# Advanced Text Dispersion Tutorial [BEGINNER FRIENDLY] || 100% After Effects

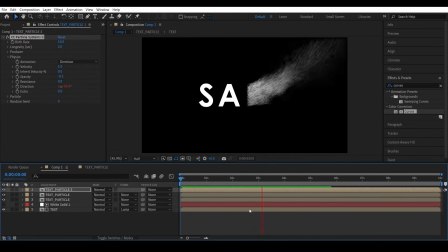So combine them all three and you will have this. Some particles leave faster, some a bit slower, and some even slower. So we're done with the particles for now. So let's concentrate on this text reveal now. And no, giving it a perfectly straight linear vibe with some feather is not the way to do it. It's just too lazy.
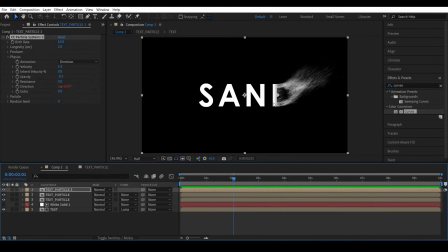We need to add some randomness. Because nature loves randomness, and nothing is perfect in this world. So what we can do is, let's add a turbulent displace effect to it. Okay, let's isolate this to see it better.
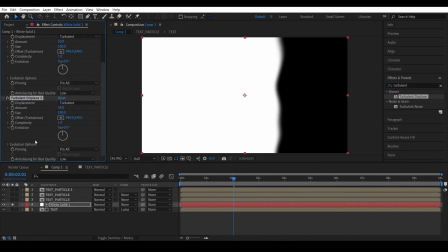Good. Add another turbulent displace effect, but with less size this time, maybe like 10. And increase the complexity to make the edge more jagged. See, that looks better, nah?
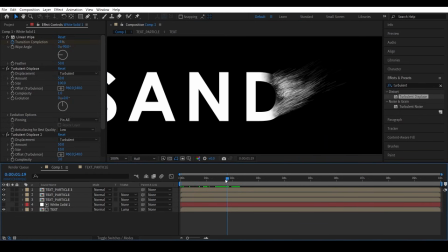But we're not done yet. If you observe here, as we said before, more number of particles are coming from this area and less from this area.
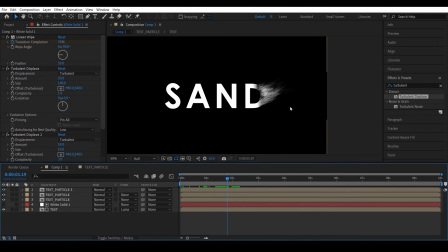But our text reveal is behaving as if it doesn't care about any of those things. So we need to add some interaction between the text and the particles to blend them better.
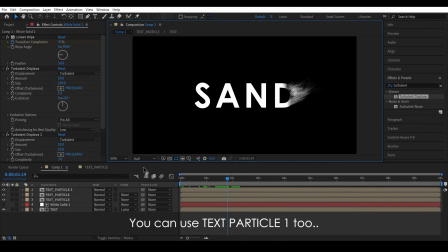To do that, select the text particle 3 comp and duplicate it.
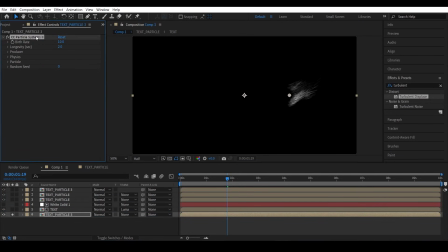Place it at the bottom, delete the particle system, and we have this Luma inverted text now.
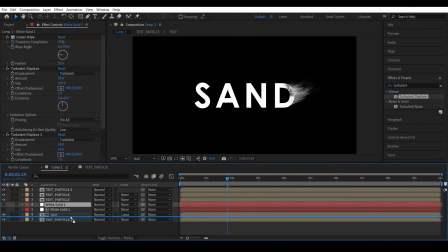So now, if we duplicate this linear vibe solid and use it as a Luma mat, we will get this noisy text reveal. So the idea here is to place this guy underneath the normal text reveal and offset the keyframes of the transition effect by
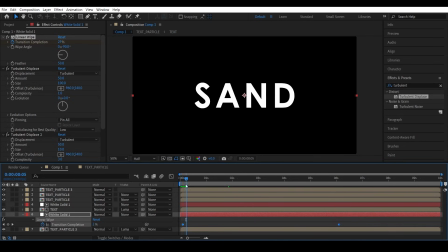say 1, 2, 3, 4, 5. Maybe offset by 5 frames to delay the reveal animation. Now let's check this out. There you go. Our text is more or less reacting to the particles now. This is looking as if there's an underneath layer to this plane shape, and that's actually a good thing.
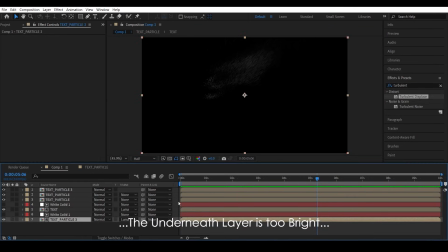And if you feel like the underneath layer is too bright, you can add a Gauss effect and decrease the brightness just a bit.
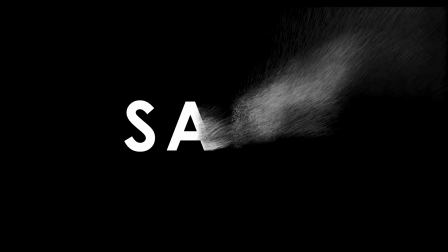Yeah, that looks better. You see that? That looks good and better compared to this right here.
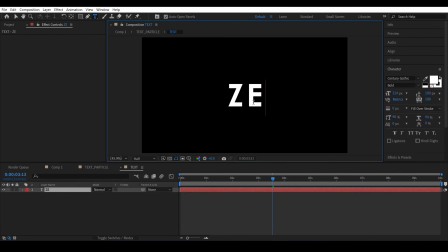And because of the way we created this, if you change the text to something else, 0fx, it will automatically update.
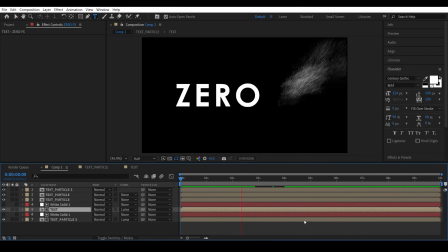Great, no need to do all this stuff again.
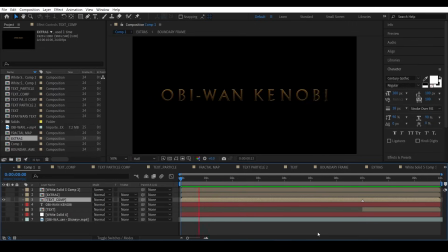Okay, now, for this Obi-Wan Kenobi intro, I just used the same techniques to create a basic text dispersion effect,
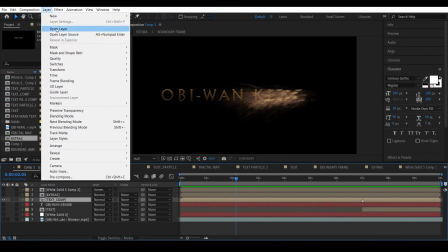and then inverted the animation by reversing the time.
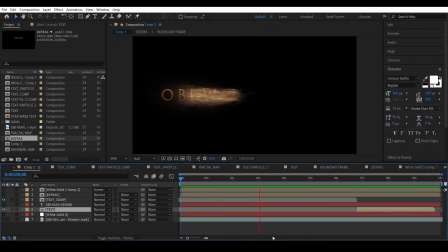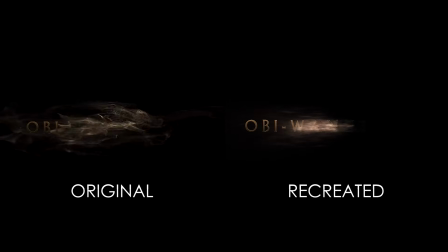So compared to the original, my version looks like Obi-Wan ran out of gas.
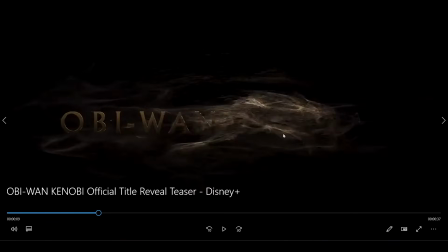But in all seriousness, this effect requires some turbulence effect within the particle force field, and that requires a plugin. It cannot be replicated just with After Effects without any plugins.
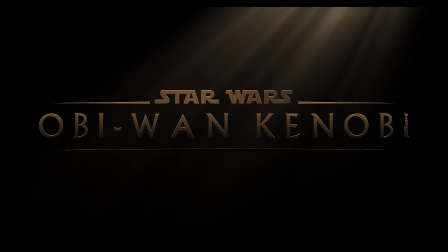I'm not backing myself, but I'm just saying that it's hard to do this stuff without any plugin. If I have Trapcode particular, maybe I can do that. But hey, the good thing is, this works as a template.
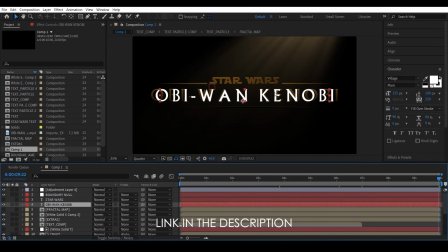You can change this text, this text, and also you can adjust this shape position by using this null object. Feel free to experiment, but don't forget to subscribe. So with this, I'm done. Are you-